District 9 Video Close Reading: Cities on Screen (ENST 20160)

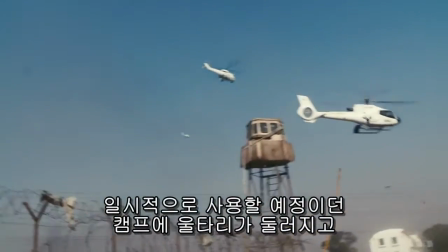So what was a temporary holding zone soon became fenced, became militarized, and before we knew it, it was a slum.
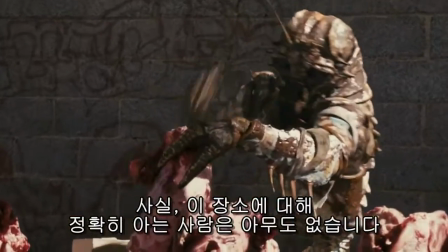Well, the truth is, nobody really knew what this place was. There's a lot of secrets in District 9.
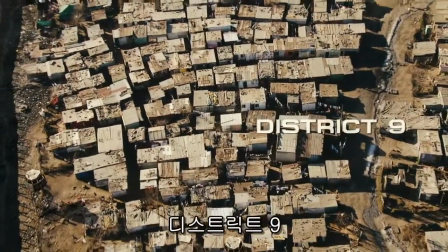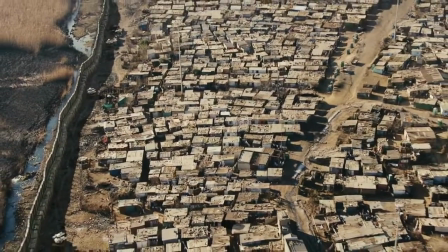District 9 departs from the classic alien invasion story in nearly every aspect, setting, themes, and representation.
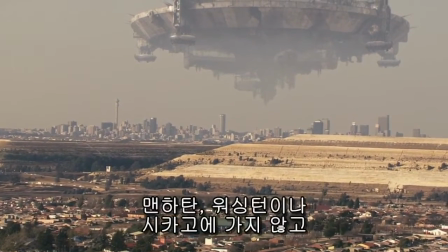Depicting the story of the accidental arrival and forced relocation of an alien species in Johannesburg,
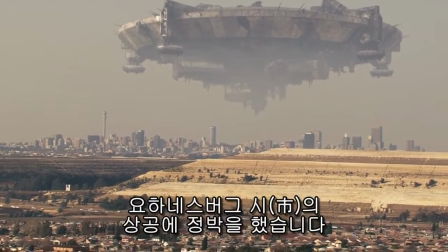director Neil Blomkamp does not shy away from recognizing and incorporating the incumbent social and economic stratifications of Joburg life.
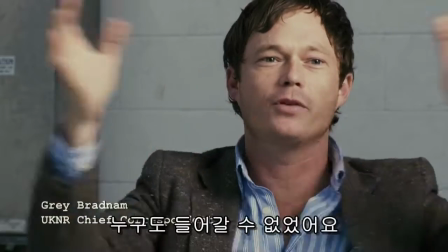Blomkamp's work is a visually striking critique of the practice of othering in urban spaces,
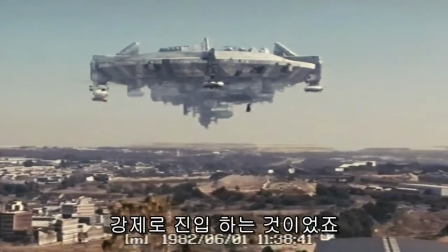the legacies and realities of colonialism and neocolonialism, and the blasé yet degrading action of corporate interests.
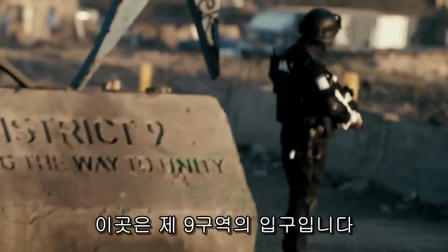We're coming to you from the entrance of District 9,
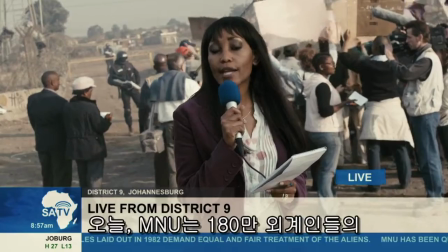as today Multinational United sets out to relocate approximately 1.8 million alien residents from their homes.
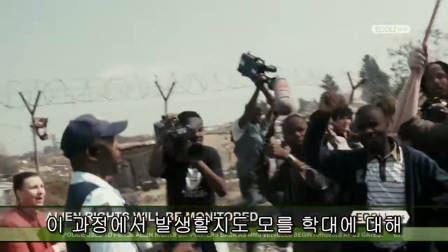The scene in focus begins with a newsreel of a reporter amid protests at the entrance to District 9,
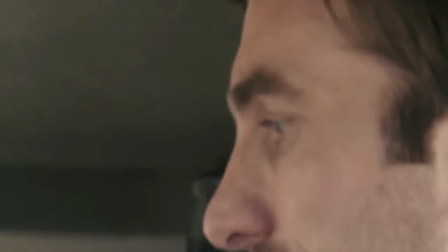covering the beginning of the MNU, Multinational United, program to relocate the aliens, or prawns as they're referred to.
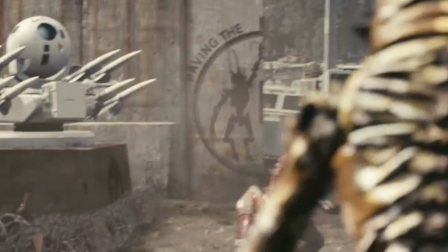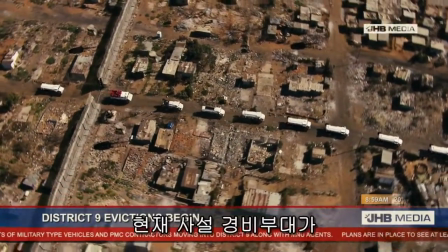The entrance to the slum is extremely militarized, and the operation instantly looks like an invasion rather than a humanitarian effort.
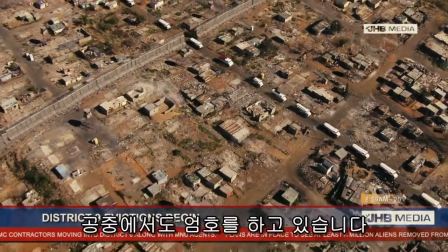Interestingly enough, the MNU is not an arm of the state, but a private corporation.
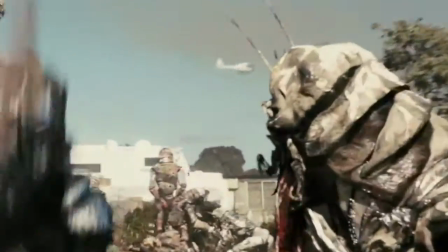This is an important decision by Blomkamp, as it points to the intense influence that private interests and capital have in generating the inequality seen in urban spaces.
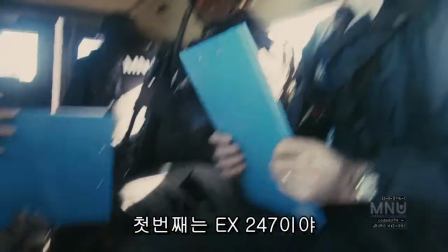The scene raises ethical questions for the audience. Why is it that we devote so much to policing these struggling areas rather than investing in their well-being?
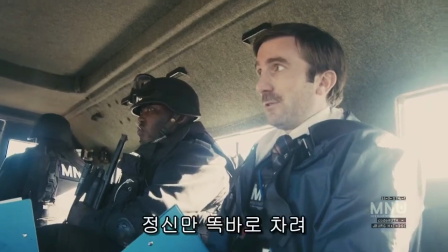Here we are introduced to our protagonist, Wikus van der Merwe, in his element as an MNU agent.
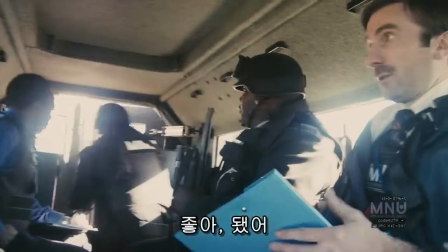In the beginning of the film, Wikus appears to be the embodiment of the nonchalant oppressor,
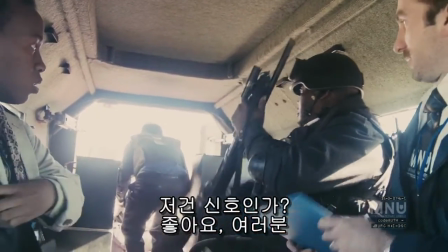obliviously moving through the township with little to no regard for the well-being of aliens.
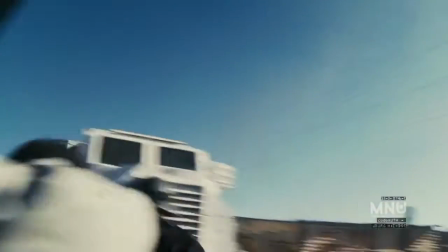Even his last name, one of the most common amongst Afrikaners in South Africa, is the butt of many jokes that point fun at the woefully ignorant Afrikaans everyman.
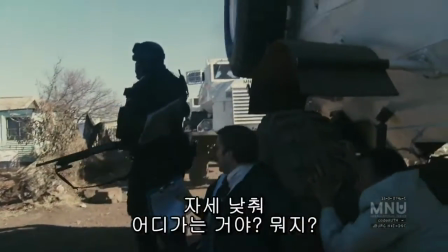However, Wikus does not remain so one-dimensional throughout the film,
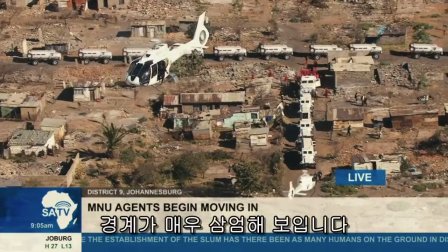as his perspective is violently changed from oppressor to the other when he is transformed into an alien through contact with a biological weapon.
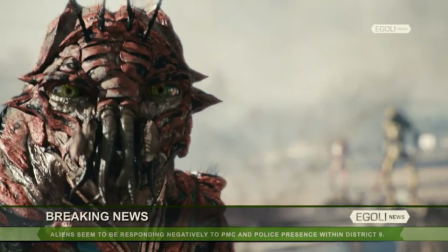Here, we are given a close-up shot of an alien's face, the first of its kind throughout the movie, with an accompanying news headline reading, "Aliens seem to be responding negatively to PMC and police presence within District 9.
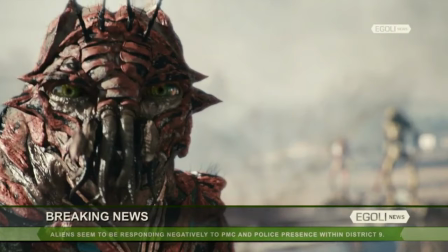The alien's face is not just in full detail here, but its piercing eyes create an emotional connection between the audience and the supposed other. It is juxtaposed with the headline that is cruel in how obvious and reductive it is. What is clearly an incredibly complex moment, emotionally and physically, for the slum dwellers,
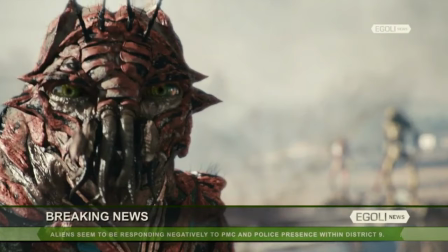is packaged into a neat, digestible headline for those outside in Johannesburg. This shot points to one of the shining achievements of this film. There's no question that the aliens in this film are representative of marginalized populations, migratory or indigenous, across the developing world.
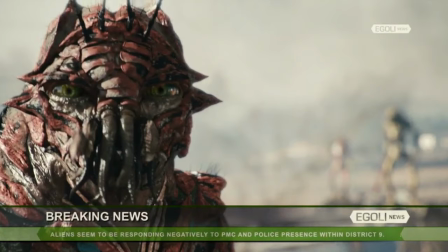What is so unique about this film is how Blomkamp challenges our feelings towards something so alien and so distant from us as humans, moving us to move past our prejudices and empathize with these creatures on a deep level.
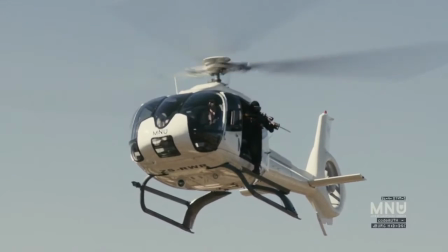We are here to assist you. Let's go!
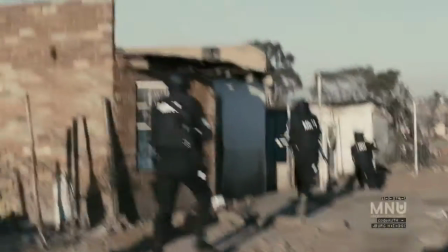Let's go! Let's go! Let's go! Move on! Let's go! This is MNU agents.
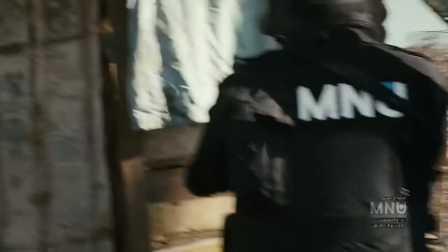Open the door, please. Open up. Always hold your...
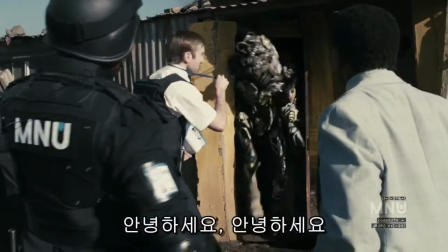As the operation continues, we are confronted head-on with the severity of this endeavor.
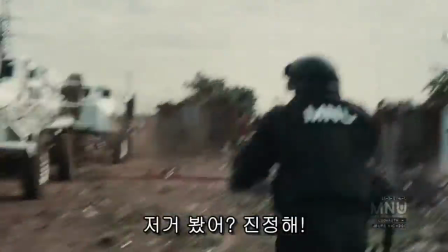Violent eviction and police brutality are all too common for the residents of District 9 and point to the broader tendencies of
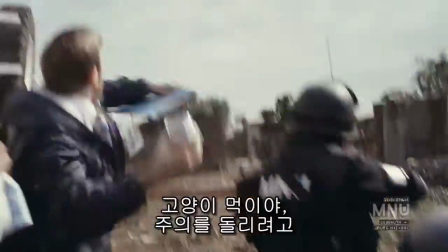colonial and Western governments to rely on structural and individual violence to suppress dissent and maintain law and order.